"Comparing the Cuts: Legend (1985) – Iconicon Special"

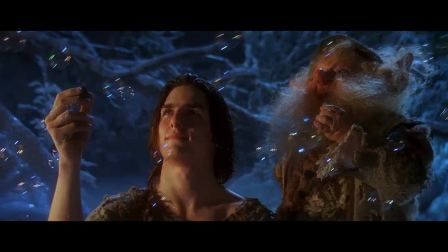It didn't stop him from using bubbles, though.
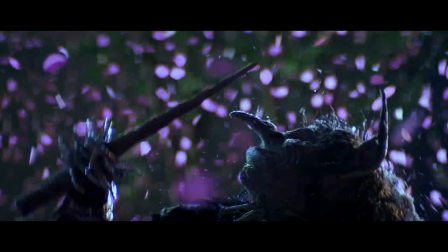He wanted to keep the film kid-friendly, but also wanted some darkness, which was more to his taste.
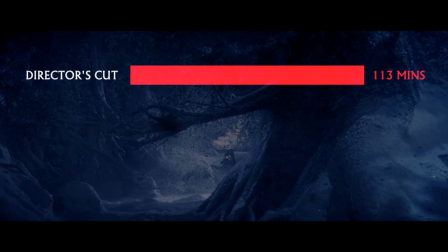After the negative responses to the test screening, he cut both theatrical versions to pick up the pace,
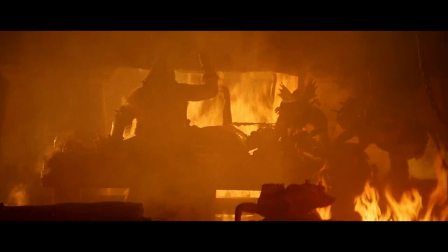but particularly wanted to ensure the US version focused on action, violence, and a more physical relationship between Lily and Jack.
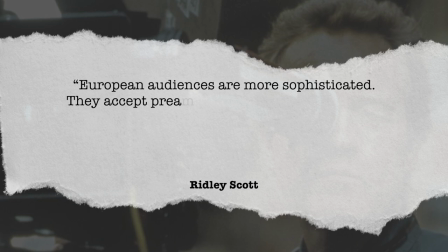European audiences are more sophisticated, Scott said at the time. They accept preambles and subtleties, whereas the US goes for a much broader stroke.
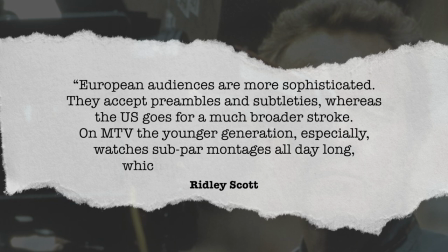On MTV, the younger generation especially watches subpar montages all day long, which makes them impatient. You okay over there, Melinda? Your eyes kind of twitching? and there's this weird growling noise coming from your mic.
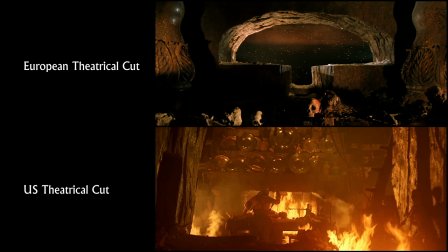For the MTV generation, Scott made sure audiences got violence right out of the gate,
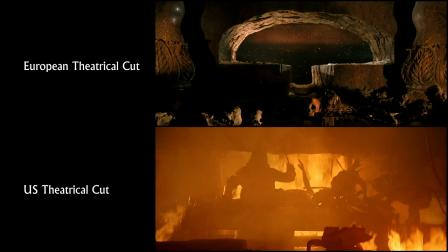moving shots of a live prisoner being butchered from the second act dungeon sequence to being the first shot after the opening credits.
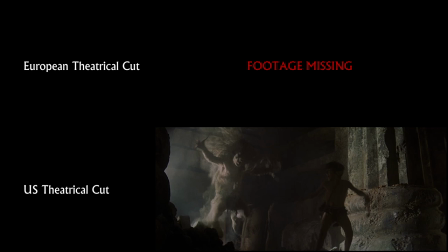There's also a fight sequence entirely absent from the European cut, in which Jack and Gump are attacked by wild beasts in Darkness's dungeons.
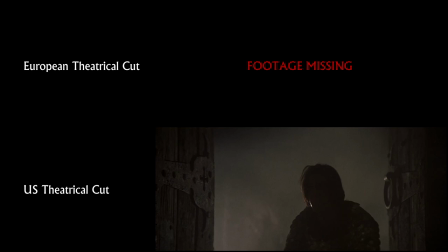These additions don't add much to my experience of the film, but they don't detract either.
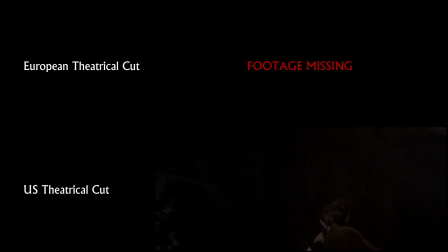They do up the stakes, so personally, I'm okay with them.
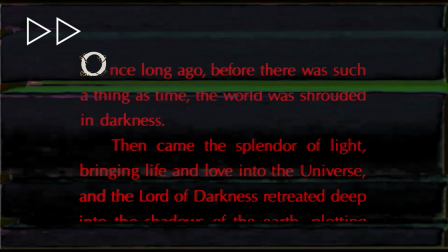He also added a lengthy opening text crawl, which goes on far too long and further shows his lack of confidence in American audiences.
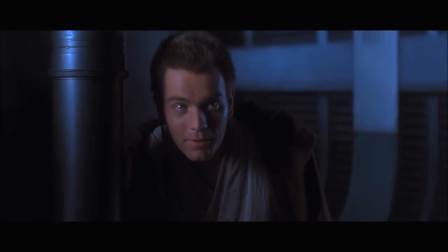It's such a dumb opening crawl, too. Yeah, what it really needs is a subplot about trade negotiations.
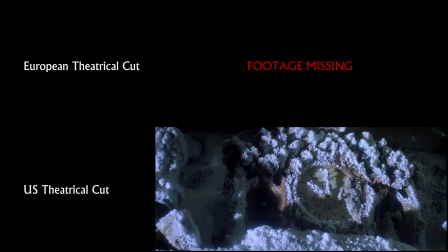The negotiations were short.
The US version also includes more practical makeup and visual effects.
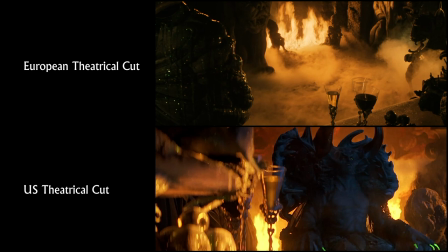Darkness is shown in the opening scene, using an alternate makeup where his skin is black and his eyes and nails are luminous green,
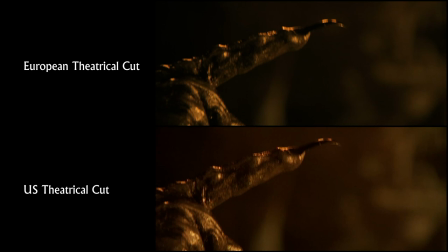like glow-in-the-dark Halloween novelties from a cereal box.
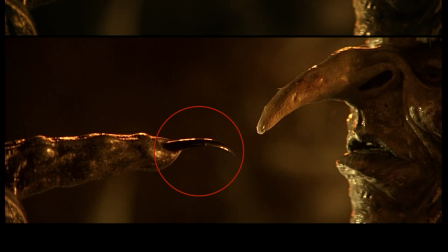The shots of Darkness with fluorescent nails read as pickup shots because they don't really match the reverse shot of Blix.
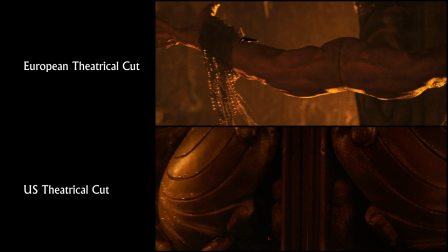The European version holds back the first full appearance of Darkness to the seduction scene a full hour into the movie,
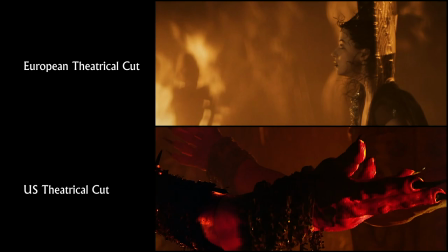where he makes a breathtaking entrance through a mirror.
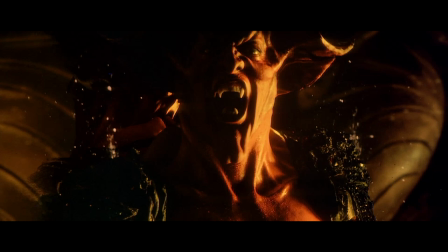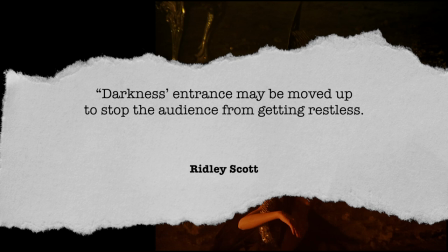Said Scott at the time, "Darkness's entrance may be moved up to stop the audience from getting restless.
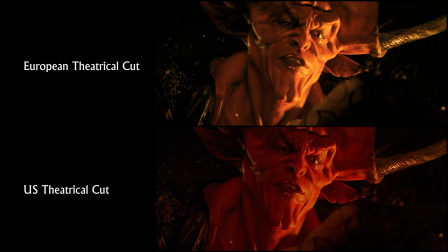Structurally, I prefer holding him back as in the European print." I actually agree with Scott on this one.
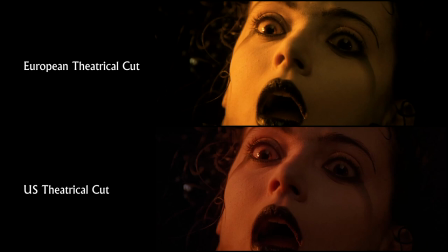I like seeing him the first time Lily does. I think it has more impact and you empathize with her horror more strongly.
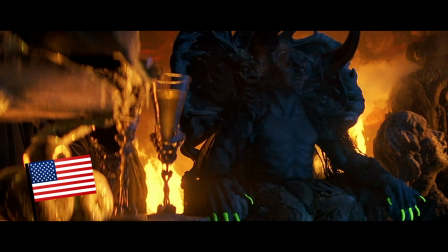While I'm not a fan of the cheesy green nails, I do like the addition of Darkness pining for a mate and bemoaning his loneliness in this scene.
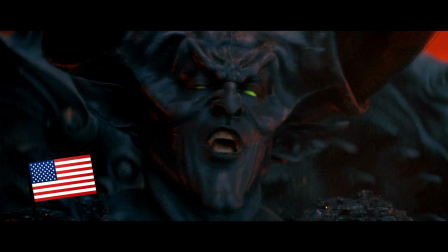I sit alone, an impotent exile.
It makes his desire for Lily as a bride make sense and feel more like a payoff.
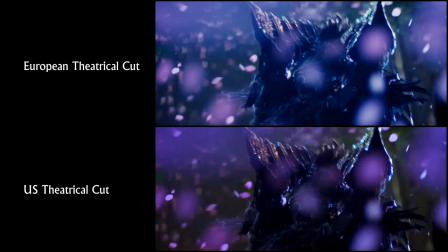We also see the alicorn being cut from the unicorn, while in Europe this violence was only inferred.
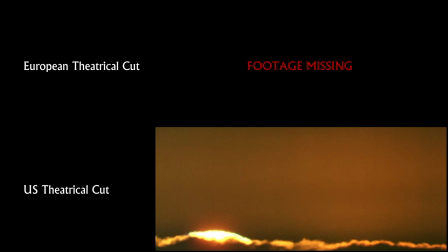But don't worry, we also see it being restored at the end. I think this is an improvement over the European version.
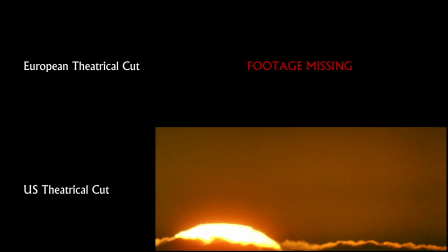I wish these shots were in there. Seeing both the removal and the restoration of the alicorn is definitely a big win for the US cut.
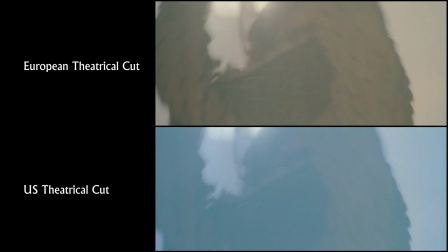It's one of the things I miss the most when watching the European cut.
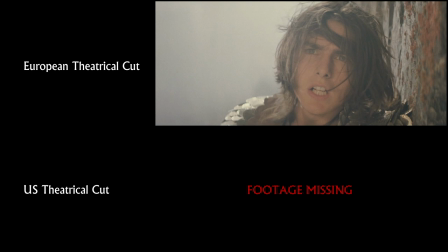When Darkness is defeated, we're treated to a miniature effects shot of him being sucked into the void of space. This one I can live without. It doesn't look that great. Oh, come on, the little shooting stars effect? You don't like that?
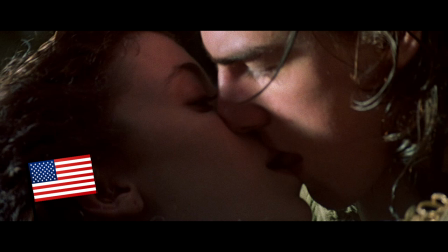Okay, it's pretty cheesy. As well as more explicit action and violence, the US cut also ups the ante in the sex department.
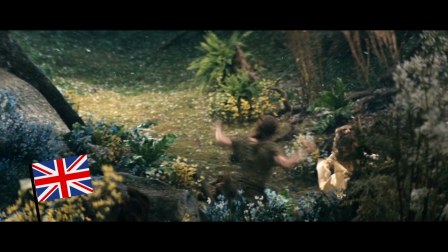In the European cut, Jack and Lily's relationship is playful, but completely innocent.
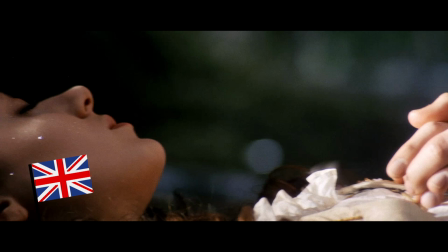The only time they kiss is at the Sleeping Beauty moment at the end of the film,
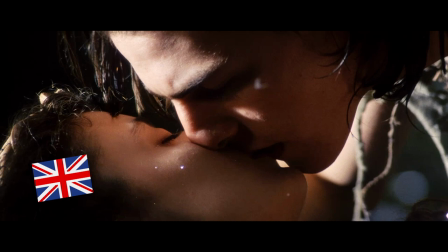as Jack attempts to break the spell on Lily and restore her to her former self.